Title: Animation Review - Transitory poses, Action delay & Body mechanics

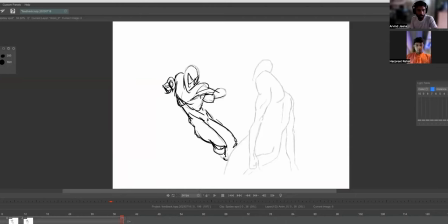4:19 so for example this thing I just redrawn this bit and I've drawn sort of one transition pose in between right and then finally this pose also I tweaked it for myself a little bit whereas the sort of
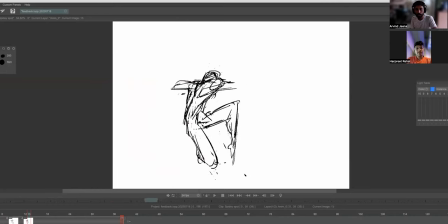4:35 leg going this way and there's a lot more twist in the body here yeah yeah so this is uh when you kind of design your poses right uh in illustrations and
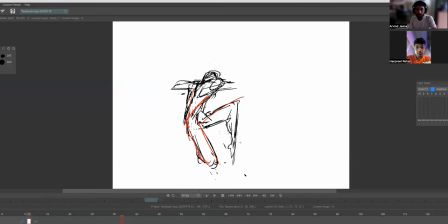4:53 in in sort of comic book you can have them more for the aesthetic but when it comes to animation you'll have to kind of keep that in mind like the pose will have a certain reasoning for it so when you're especially if you're you know when you kind of throw a punch so the force doesn't come from the shoulder or the punch right i
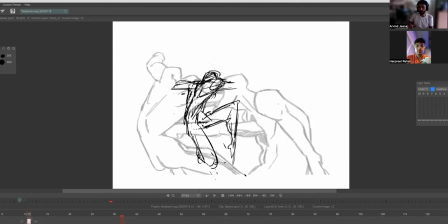5:09 mean it does but it originates right from your hip or right from your toe so first you kind of start putting pressure in your leg you try to gain that momentum then the hip and then the punch so you get that when you're sort of landing when you're standing on the foot
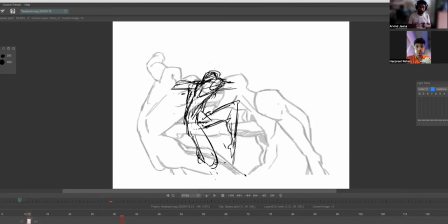5:23 but when you are actually mid-air then to generate that force you can't simply just go like that So that's where the body start doing this countering the force. Right. So when you do this, you'll naturally see this, this leg comes up a little bit, like you'll, it will kind of your lower body kind of twist the other way for the upper body generated motion.
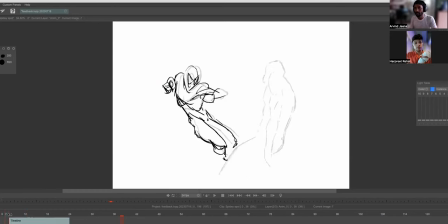5:42 Right. So these things that's, this is basically essentially the, what the body mechanics is like, how does body make that moment? And you need to understand that in order to be able to animate it. Now, this is like, I've drawn it very, very shabbily, but the idea is that you know like to kind of understand how it functions how
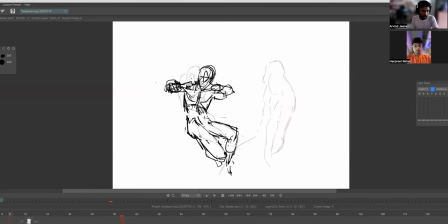6:01 things move and then kind of go with the flow now the other thing i wanted to look at for example here if you look at the head right it's kind of shifting uh it's kind of shifting this way but it's only shifting to the left and then the hand is
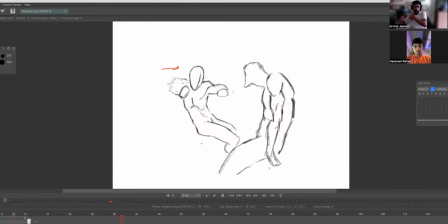6:16 kind of already catching up with the head whereas if you want to really throw a punch your body will sort of start pulling first the hand will drag a little bit and then it takes some time to catch right so there is no there is no drag and this this delay thing happens a lot in
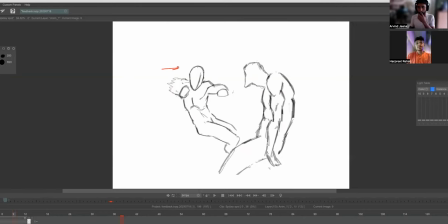6:32 almost every every motion every action if you want to do yeah even if you want to get fluidity like that's what it happens like when you're walking also your every part of the body is moving at a different pacing that's because again the motion starting right from hip all the way to the upper body and these like these are all uh Uh,
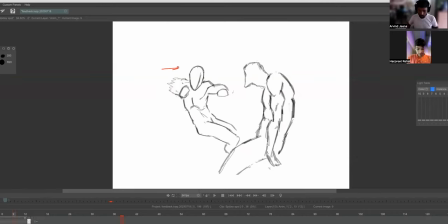6:50 individual masses, like your rib cage or your torso rather than the head and the hip. So these are kind of three masses and they're kind of going this way of motion constantly. And you get this wobble and that's why you get this little bit of, you know, and that's, that's how do you do that in animation is basically delay the timing a little bit.
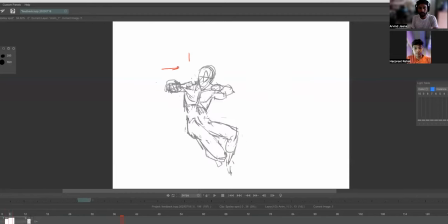7:05 So if the head is here, for example, uh, in the next one, it kind of goes here, right. It goes ahead, but the hand kind of almost remains in the same position. It doesn't And then finally it kind of, and then the head doesn't move much up beyond this point actually, because it's already rotating.
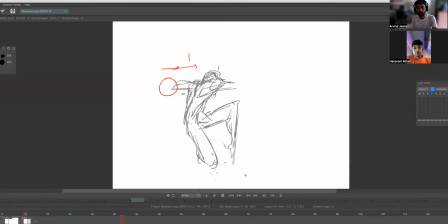7:25 So when you go here, the head kind of barely moves ahead, but the hand sort of catches up with it. So you can, as you can see, this is, this is basically like four drawings, what you say, you know, on fours, let's say, so you can have one in between of this to this. And that will add another, uh, you know, when you add that frame clarity there.
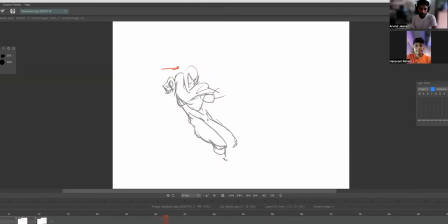7:45 And here again, we can, this is on eight. So basically you can have, uh, three more frames in between this and you can decide where you want to kind of have the frame. So obviously there'll be a slow out. So it will start like that. And then, you know, if you have to add three frames between it, so it will be something like that.
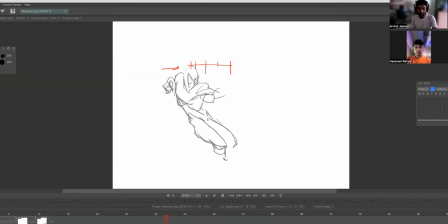8:03 So that the spacing of it is something else, but, uh, overall, I think the first thing is just to get your key frames, right. And when you're drawing these key frames, it's important that you get the clarity of the action. That's what generally I would recommend that it has to be there.
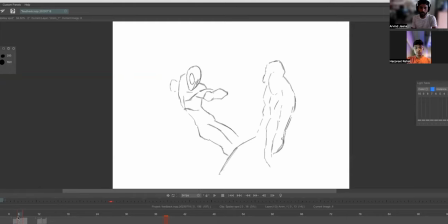8:18 Whereas in both the animation, why I went with the other one first is because I could see that every time there's a transition, which is tricky, right?